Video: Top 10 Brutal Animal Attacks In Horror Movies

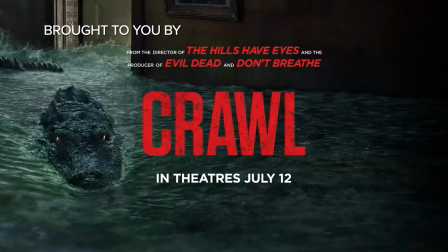2s
This video is brought to you by KRAWL. See it only in theaters July 12th.
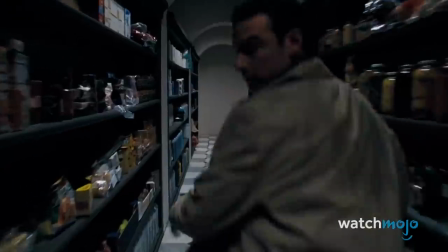8s
Imagine when animals attack if it were directed by Freddy Krueger.
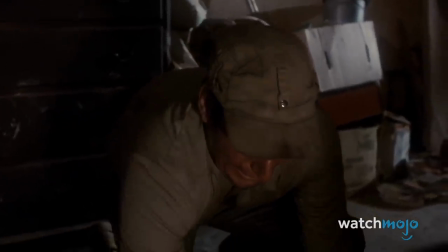14s I'm going back.
Welcome to WatchMojo, and today we're counting down our picks for the top 10 brutal animal attacks in horror movies.
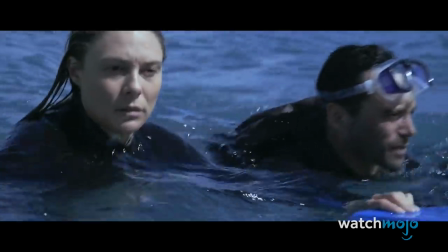22s
For this list, we're taking a look at horror flicks where victims find themselves at the mercy of bloodthirsty beasts, leaving us longing for the days of chainsaw-wielding madmen.
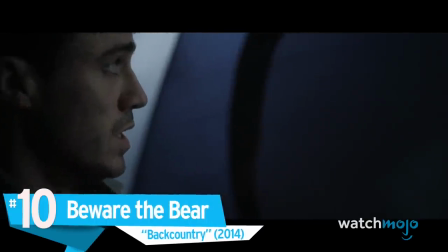33s
Number 10, Beware the Bear, Backcountry.
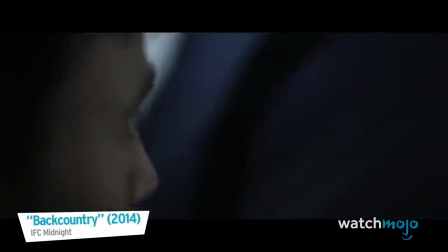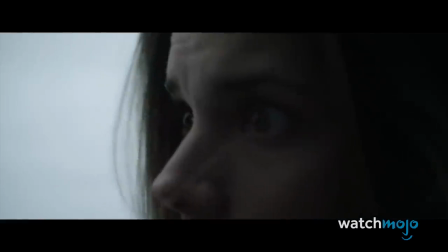42s
Whatever you do, don't watch this movie right before you go camping.
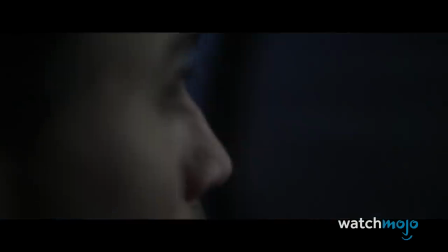45s
Drawing inspiration from a true story, this survival film centers on a couple who are hounded by a black bear.
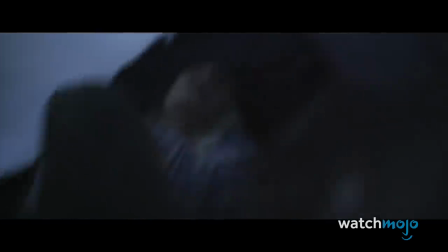55s
Not content with just pilfering the couple's food, the bear draws closer to their tent, growling outside and eventually tearing its way in. The shaky cam creates a claustrophobic sensation as the bear slices Jen's arm and digs into Alex's leg.
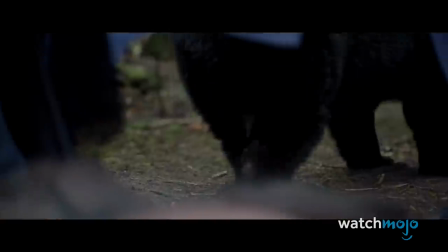69s
Although Jen tries to fend it off with bear spray, the beast ultimately claws Alex into an unrecognizable bloody pulp.
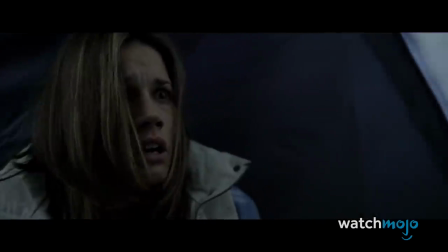76s
And you thought The Revenant was rough.
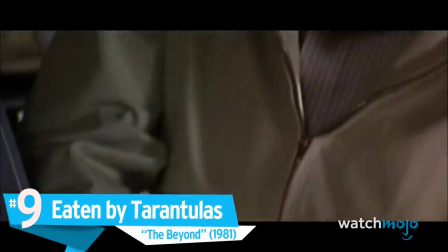83s
Number 9. Eaten by Tarantulas. The Beyond.
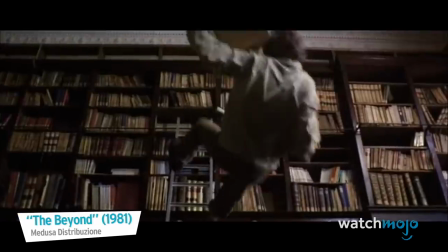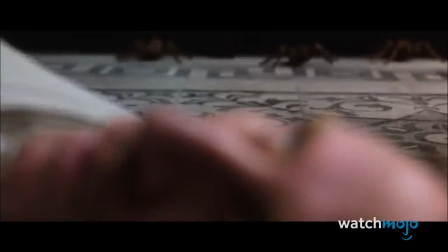94s
Paralysis is just the beginning of Martin Avery's problems when he falls off a library ladder. Out of the blue, a legion of tarantulas creeps towards him.
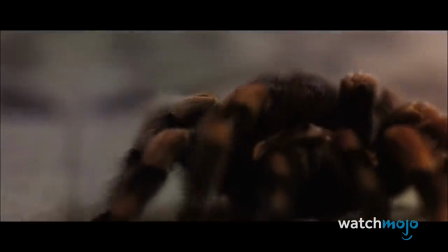102s
With every step these eight-legged freaks take, it sounds as if bones are cracking and fingernails are running down a chalkboard.
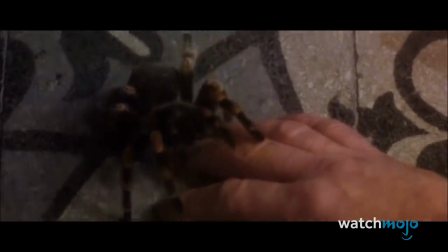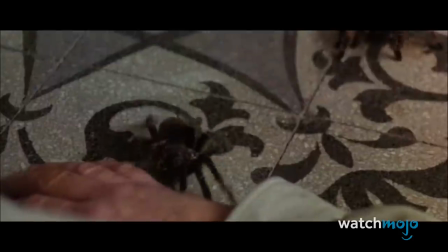116s
The tarantulas take their time crawling up Martin's arms to his head.
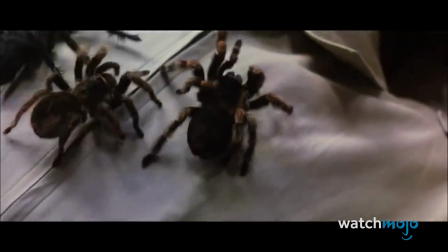120s
If the slow build-up isn't enough to put you in an uncomfortable state, the up-close sight of these spiders ripping into Martin's face certainly will.
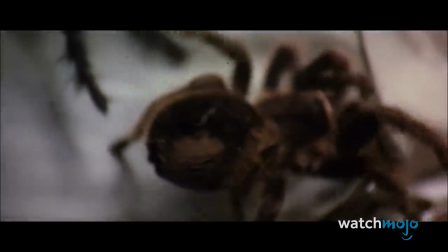127s
The fact that Martin is powerless to move only makes the scene more horrifying.
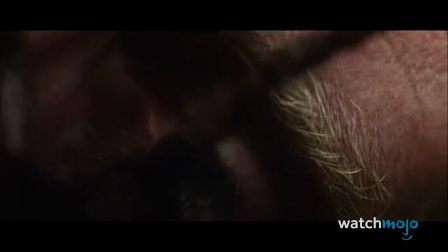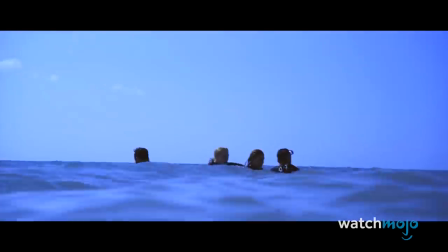138s
The idea of being hunted down on land is terrifying enough. Being stalked at sea is even more unnerving.
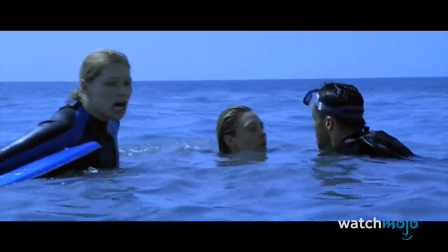145s
There's nowhere to hide and no way to fight back.
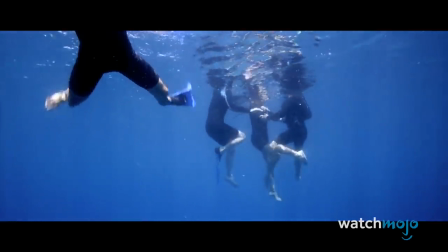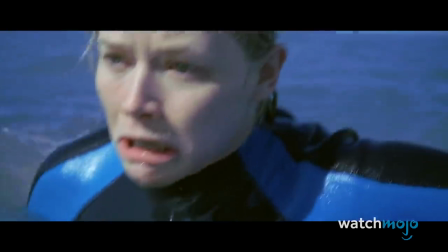157s
That's just what the group of friends in the reef finds out when they decide to swim away from their capsized yacht.
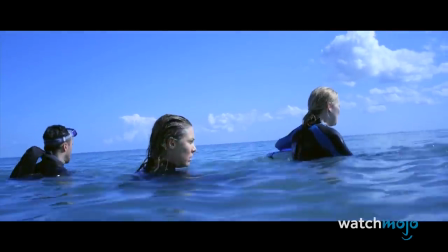162s
Soon enough, a sinister fin slices through the water.
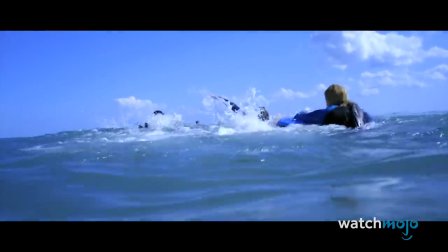166s
When Matt swims away to retrieve a bodyboard, the great white shark torpedoes towards him faster than you can scream shark bait.
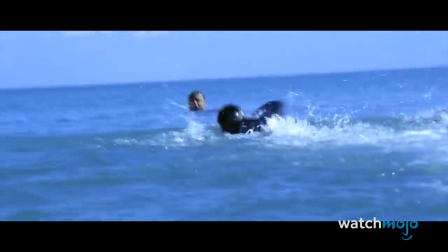173s
Matt loses his legs before bleeding out in his girlfriend's arms.
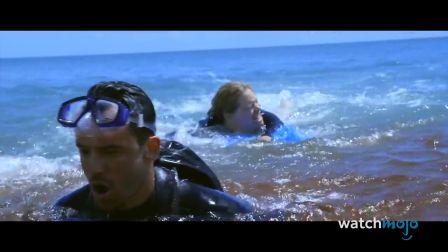177s
Like Luke, we can't bring ourselves to look away as the shark returns to devour the rest.
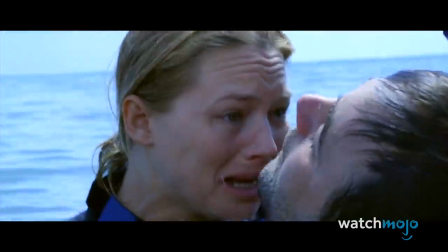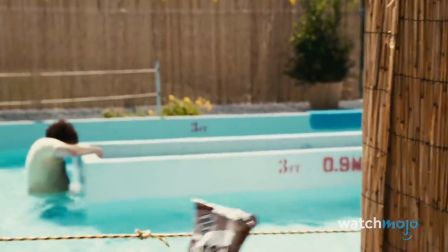193s
The sequel to Piranha 3D doubles the Ds and aims to double the trouble as well.
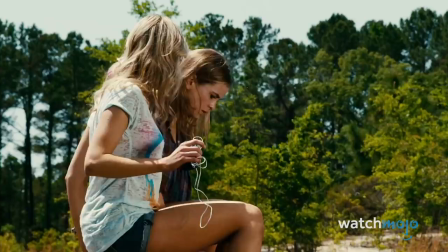198s
Sitting on a dock, Maddie and Shelby are ambushed by a school of piranhas.
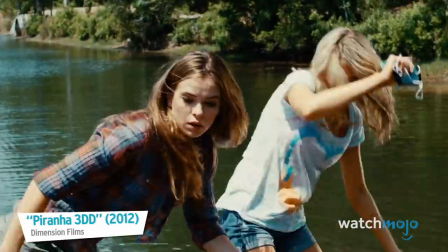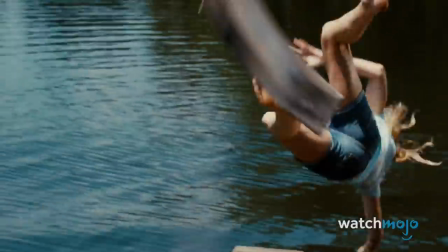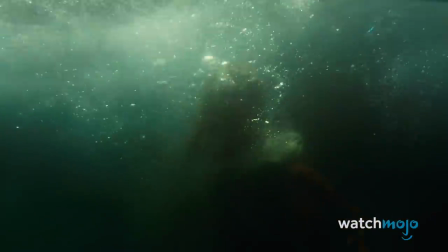213s
These prehistoric fish have no trouble biting through wood or human flesh.
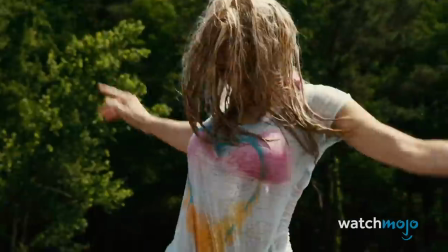217s
As the dock splits in half, Shelby finds herself in an extremely, um, compromising position.
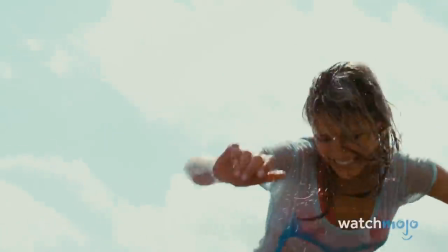223s
Just when it looks like the young ladies are safe on shore, another piranha shoots out of the water.
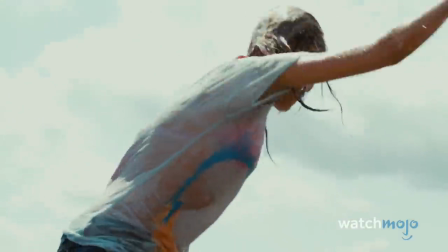228s
It may not be Hitchcockian, but this scene does deliver the campy creativity one would expect from a movie called Piranha 3DD.
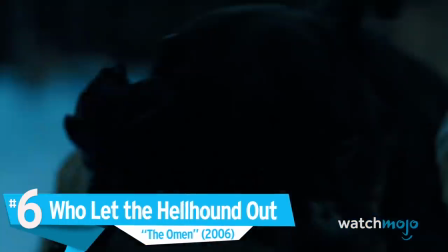239s
Number 6. Who let the hellhound out? The Omen.
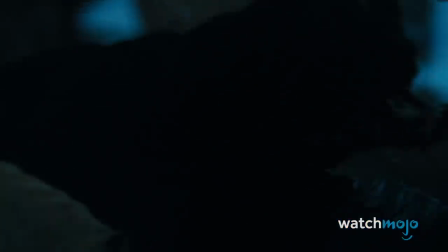243s
After nearly getting mangled by a pack of dogs at a graveyard, Robert returns home where another hellhound awaits.